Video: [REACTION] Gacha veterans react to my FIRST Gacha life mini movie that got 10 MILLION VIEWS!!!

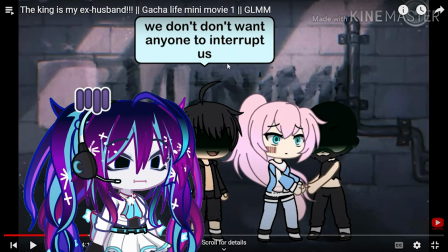[7:48] We don't do it!
Stop it! Oh he has double guns too!
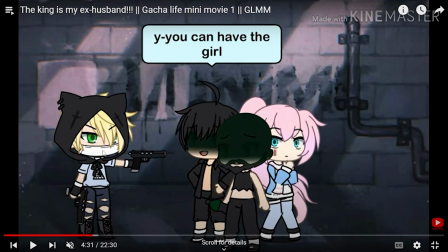[7:56]
Oh my god, don't wield it! Yeah, but that's just how we'll keep Naruto running Oh my god You know,
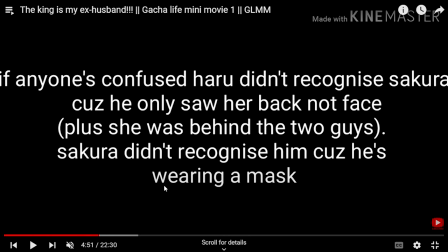[8:04]
see I added this to anyone who just didn't get it. As if they would not be confused about anything else. Of all the confusing things, this was the most obvious thing. Why did I clarify this of all things?
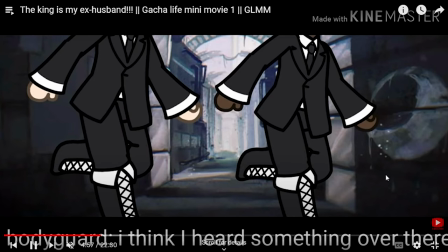[8:18]
You had to make sure. Now back to the glum. I look glum.
Sit behind me.
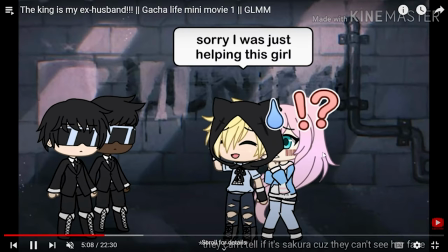[8:24] We finally found you, sir. Never leave our sights again. Sorry, I was just helping these girls.
What did I say?
They can't tell if it's Sakura because they can't see her face.
Why am I so insistent on that?
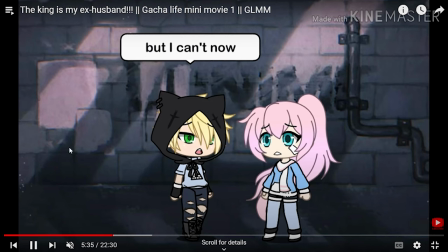[8:38]
Again, really obvious. Look at his cat ears, though. Of course, I can't. Oh, yeah. this moment over here when he says we're being watched i meant it as the bodyguards are watching him but the audience thought
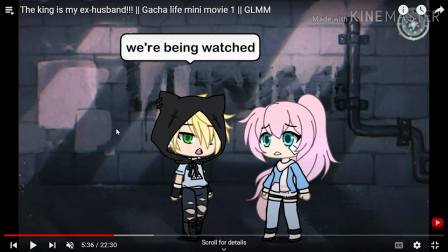[8:54]
i made a 4-12 break over here and he said like i did not intend
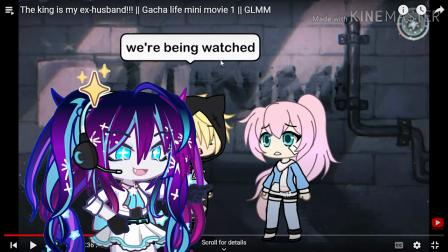[8:59]
for that but a accidental genius i guess in a way it fits the law oh my god yes the law you guys will find out in 2069 i
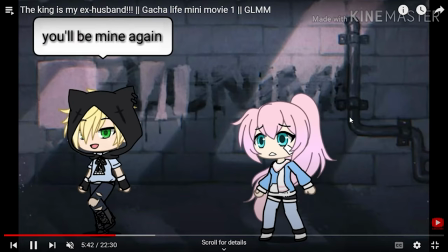[9:09]
can't wait i'm so excited i gotta go now wait you'll be mine again okay come back hello
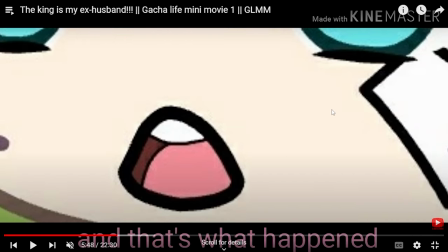[9:15]
and that's what happened and
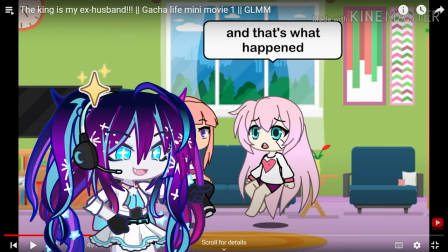[9:21]
that's what happened look at my transition over here i'm so good at transitioning oh this is the hairstyle
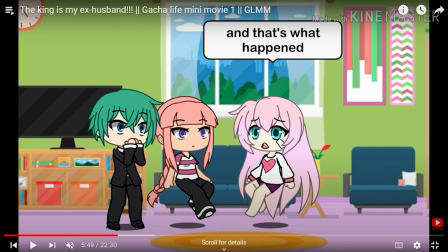[9:27]
i used for him here okay it looks it looks greasy this is mike
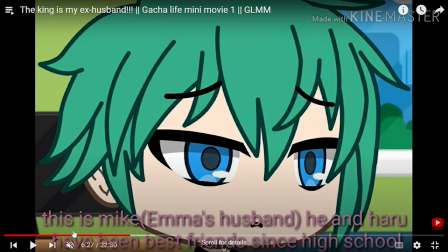[9:32]
emma's husband he and haru have been best friends since
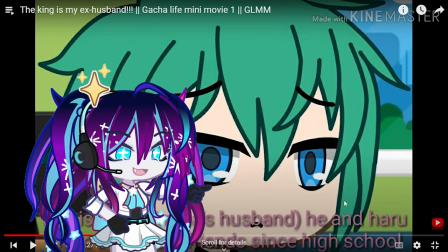[9:37]
high school a this adds up to the second movie even though i never intended
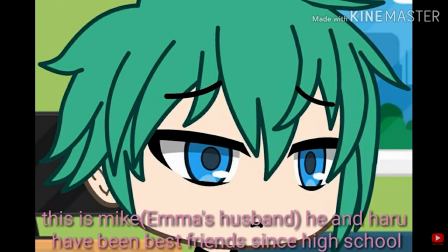[9:42]
to make a second one the second one's just a backstory yeah it's a backstory i
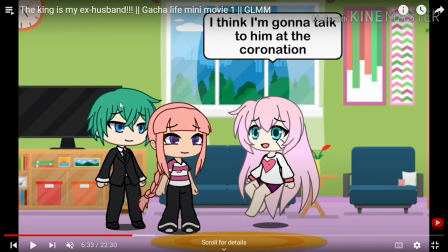[9:46]
made up after making this story the thing is this guy was not meant to exist at all but i just didn't want two single mothers so she got a husband she felt too bad about your own character yes doesn't make any sense
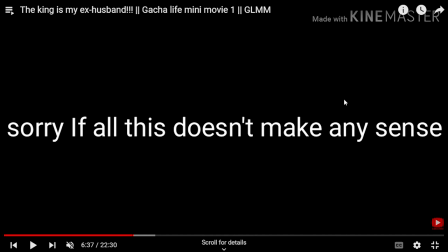[10:01]
again see before i made this i had like 15 subscribers
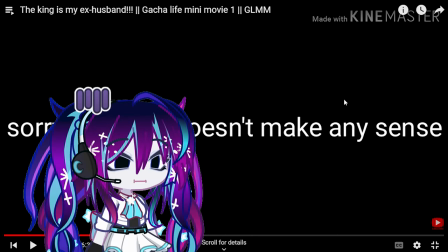[10:06]
nobody was watching me like literally no one other
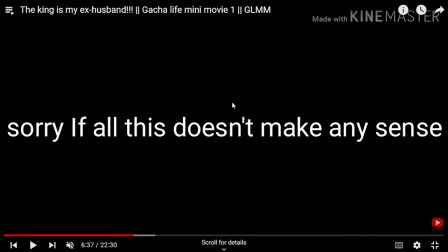[10:10]
than maybe the one friend like two friends from school that's it that's upsetting and now I've got 78,000.
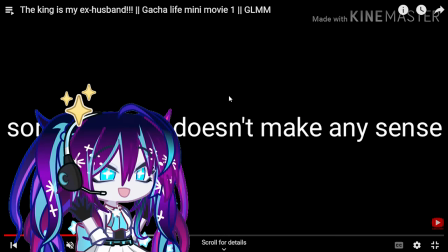[10:19]
Oh! She's famous. Yes. The one about the prince and princess.
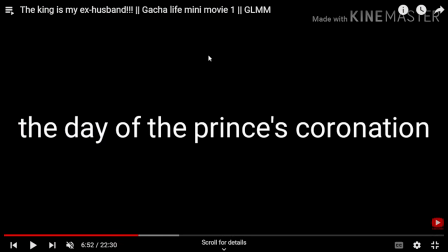[10:26]
Okay. Oh, ironic. Every story ever. No, I wanted to be smart.
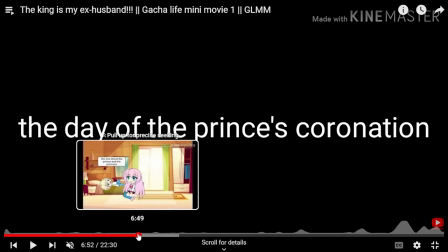[10:32]
I wanted to add something about the lore over here, like have everything tied together with the story he wanted.
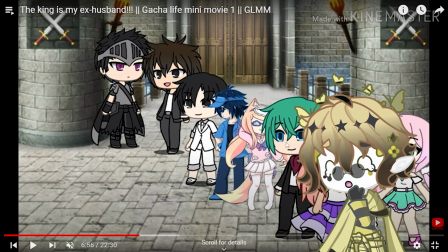[10:39]
But I wasn't bored. Understandable. Who was that? Well, literally when I had the stickers over here.
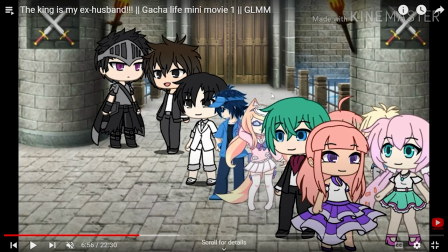[10:44]
Oh my God. Is that because of the character limit? oh yeah i think it yeah it's because of the character limit we needed one guard and we needed a bunch of randos in the background so you're loony and uh
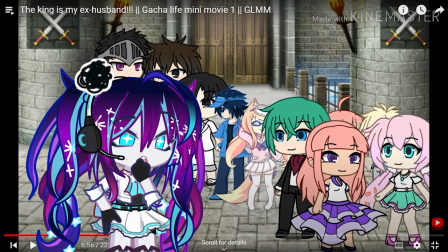[10:58]
what was the name of this character was it sleepy buns sent by buns oh no it's something buns yeah i feel like it is impressive you have actually remembered it when you stopped watching gacha in 2019 i think it's just she was my favorite i remember her
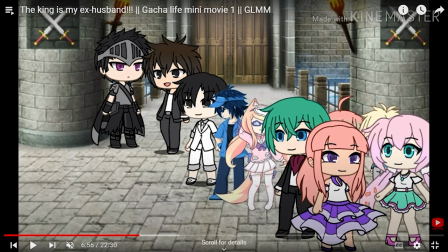[11:17]
being my favorite i liked her though oh my god who was my favorite preset i don't think i had any maybe
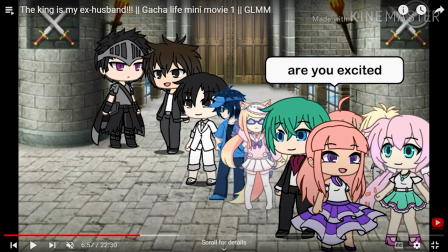[11:25]
it was this one oh look at the image oh it was a gift these things are animated in gacha life i think oh my
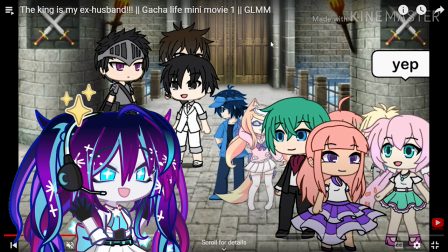[11:34]
god look at the detail i put this guy is moving in the background as well i'm so good at this oh it's because these guys don't know Oh,
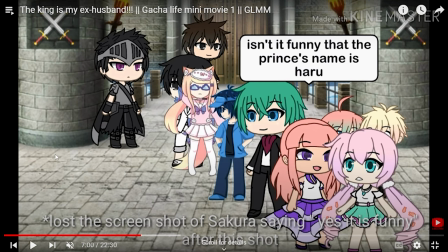[11:43]
he is the prince. Of all things I could have clarified, I didn't clarify the fact that they don't know he's the prince. How did he even become the prince, didn't he? He's always the prince, he just never told them, I think.